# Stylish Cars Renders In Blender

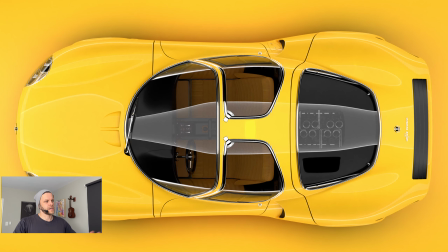(0:00)
Oh, hey, you rascals. Let's make this cool abstract artwork car advert thingy.
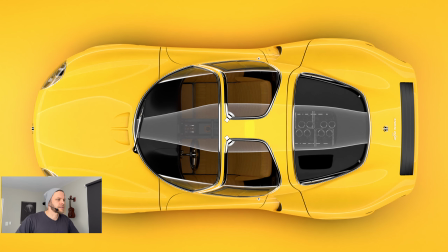(0:07)
I whipped this together yesterday reasonably quickly, just as a lighting exercise. I like to use easy workflows because easy means fast.
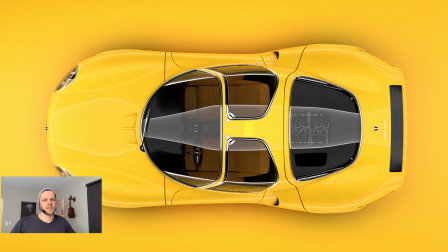(0:16)
Easy means that it's not much can go wrong. So let's get going.
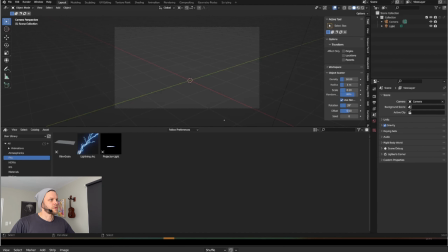(0:21)
So I'm using this from an S library. I did not model this, but it's a fantastic model. I love this alpha.
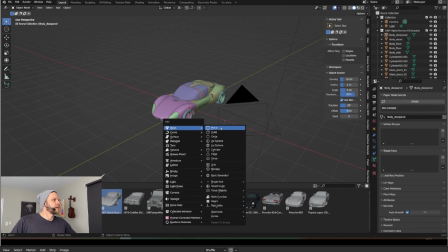(0:26)
So you actually see what the difference there is. So if you bring an instance, an asset in, and you have instances deactivated here,
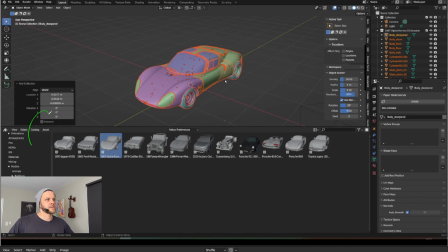(0:35)
then you will be able to over here actually access each part of the model rather than having only one node there that controls everything, and you won't be able to shade anything because this asset at the moment is unshaded, and I need to give materials to it.
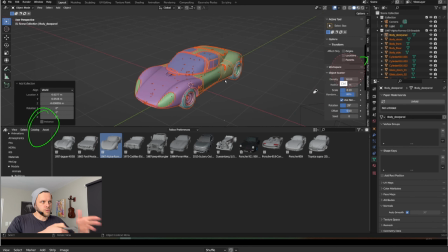(0:53)
If I wanted to change the steering of the wheels and stuff, also need to be able to access the wheels separately. So let's get going. So I know I wanted to have this top-down view straight from above, so I'm just creating a ground plane,
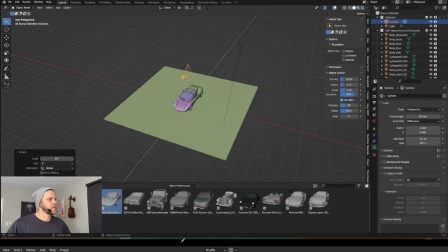(1:09)
bringing the camera right above it, Alt G and Alt R to pretty much zero out the camera,
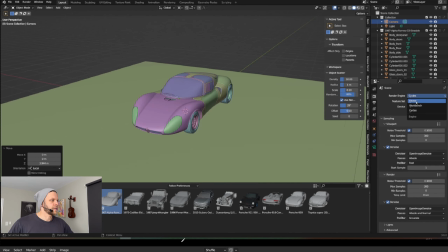(1:14)
and then just move it up on Z to just get it above. So this lighting here is not really representing anything that defines the look in the end.
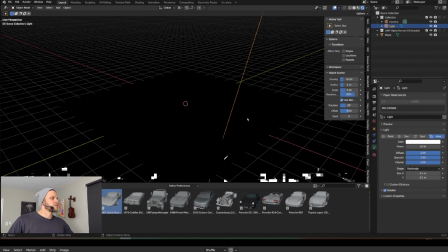(1:23)
I just needed something to just get started,
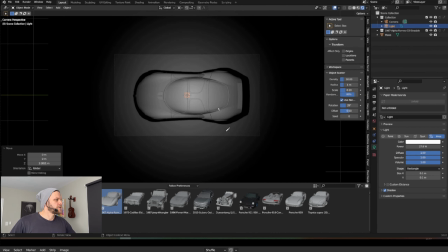(1:27)
and I'll probably just fast forward through the shading process here.
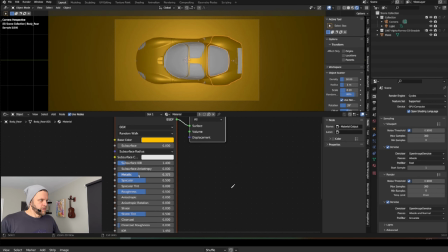(1:33)
So this is just BSDF shadow, and I'm just gonna play with the roughness and activated clear coat.
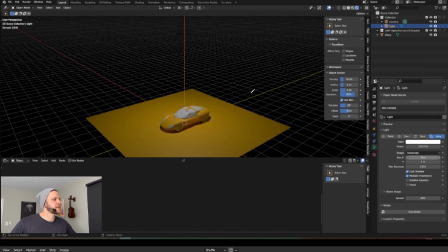(1:42)
The whole metallicness of it comes later.
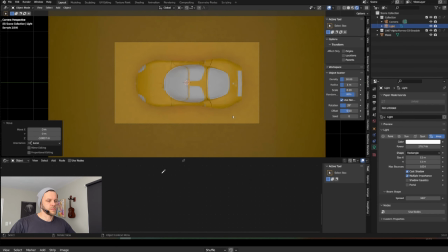(1:45)
So I just want to block in the look as fast as possible, which means yellow ground and yellow car.
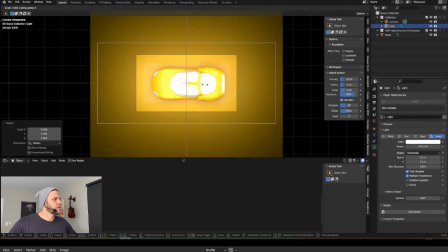(1:52)
So just fast forward.
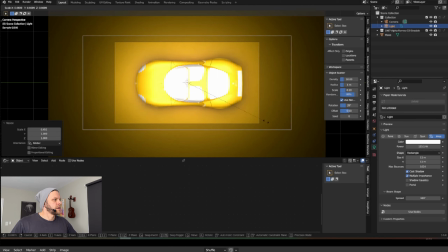(1:54)
This is just me using the glass shader here, or a principal BSDF with
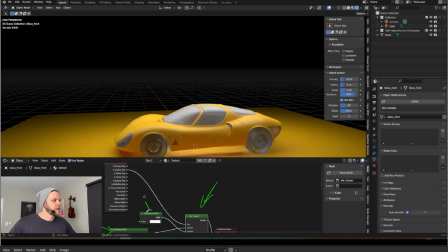(2:03)
transparency all the way on, then a transparent shader here. They are mixed together here, but the factor is driven by the shadow rays. So I think what it does, as soon the renderer detects shadows, like the object would cast a shadow,
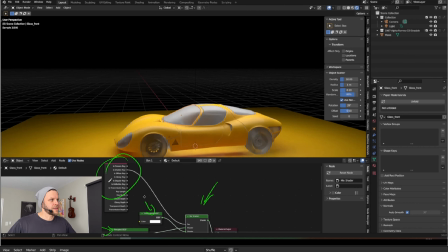(2:19)
it deactivates shadow casting so that all glass elements don't actually cast a shadow on the interior, so it stays all nice and bright in there. All right, let's keep going. There's just really, really basic shaders.
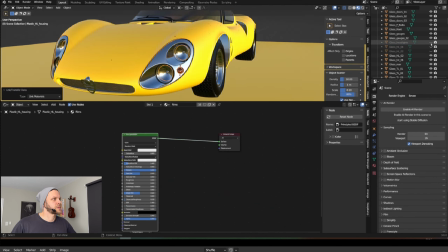(2:32)
I didn't want to spend much time on shading, because just a little bit of detail work there.
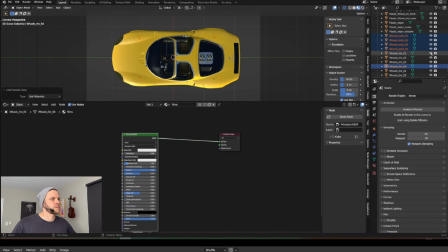(2:37)
Again, nothing has to be final. Swapping over to cycles to see what we're actually looking at.
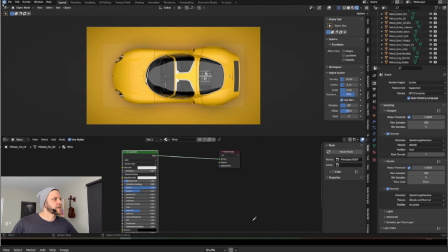(2:42)
Yeah, let's just quickly go back a second. So this is not a bad start here, right? But I'm not liking what the reflections do here at the moment, especially these hard cutoffs. That's something I want to avoid.
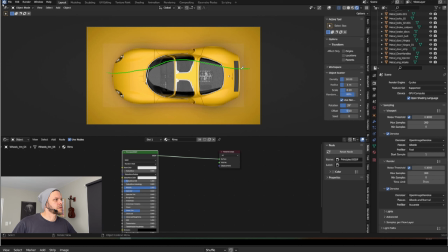(2:54)
I'm working towards reflections that sort of shape across the entire car, something like this, right? So it's all smooth and supporting the shape of the car.
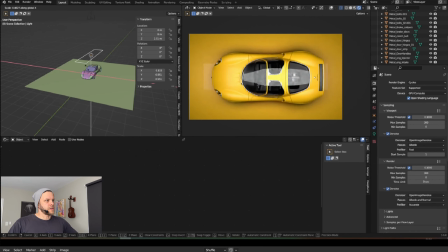(3:07)
So I'm stretching out the light in order to get more of it on the bonnet, not just the windows.
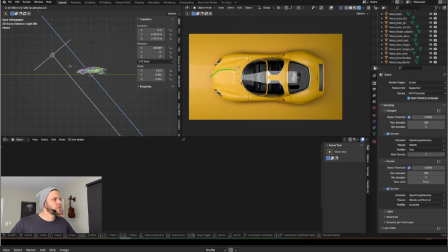(3:14)
I'm duplicating it. What I'm trying to do with the duplicate is just get more of the light reflection towards the top of the front of the car, and that doesn't quite work. So now I'm narrowing things down and try something completely new now.
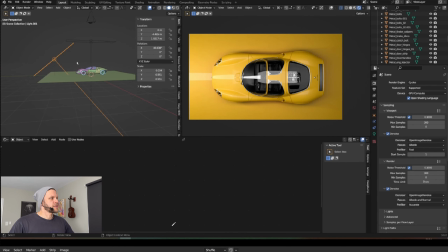(3:32)
So I'm using this light horizontally, bring it down to create this
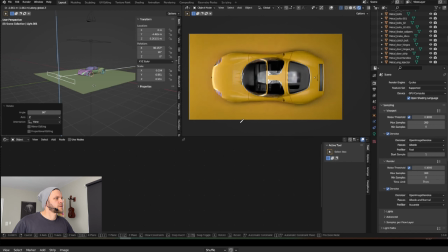(3:37)
really beautiful curved reflection in the front here that I just dig. So adjusting the intensity a bit and bringing it to the back. Oh, by the way, so I play with the height here, right?
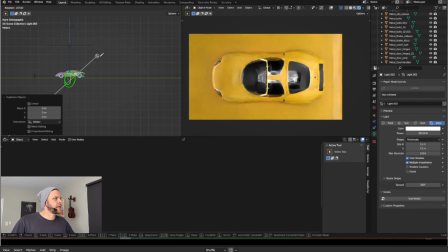(3:49)
But the pivot is my 3D cursor here, so that I can just rotate it in this angle from here to here.
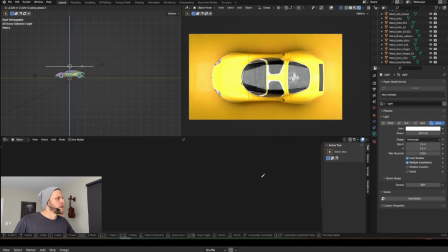(3:58)
I don't have to worry about moving it around. So now I'm just adjusting the top light.
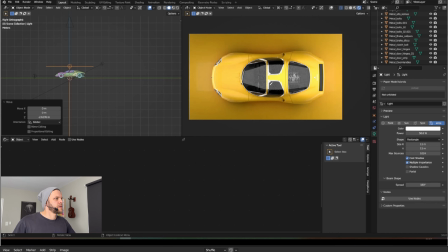(4:03)
Again, I wanna get a bit more punch in here.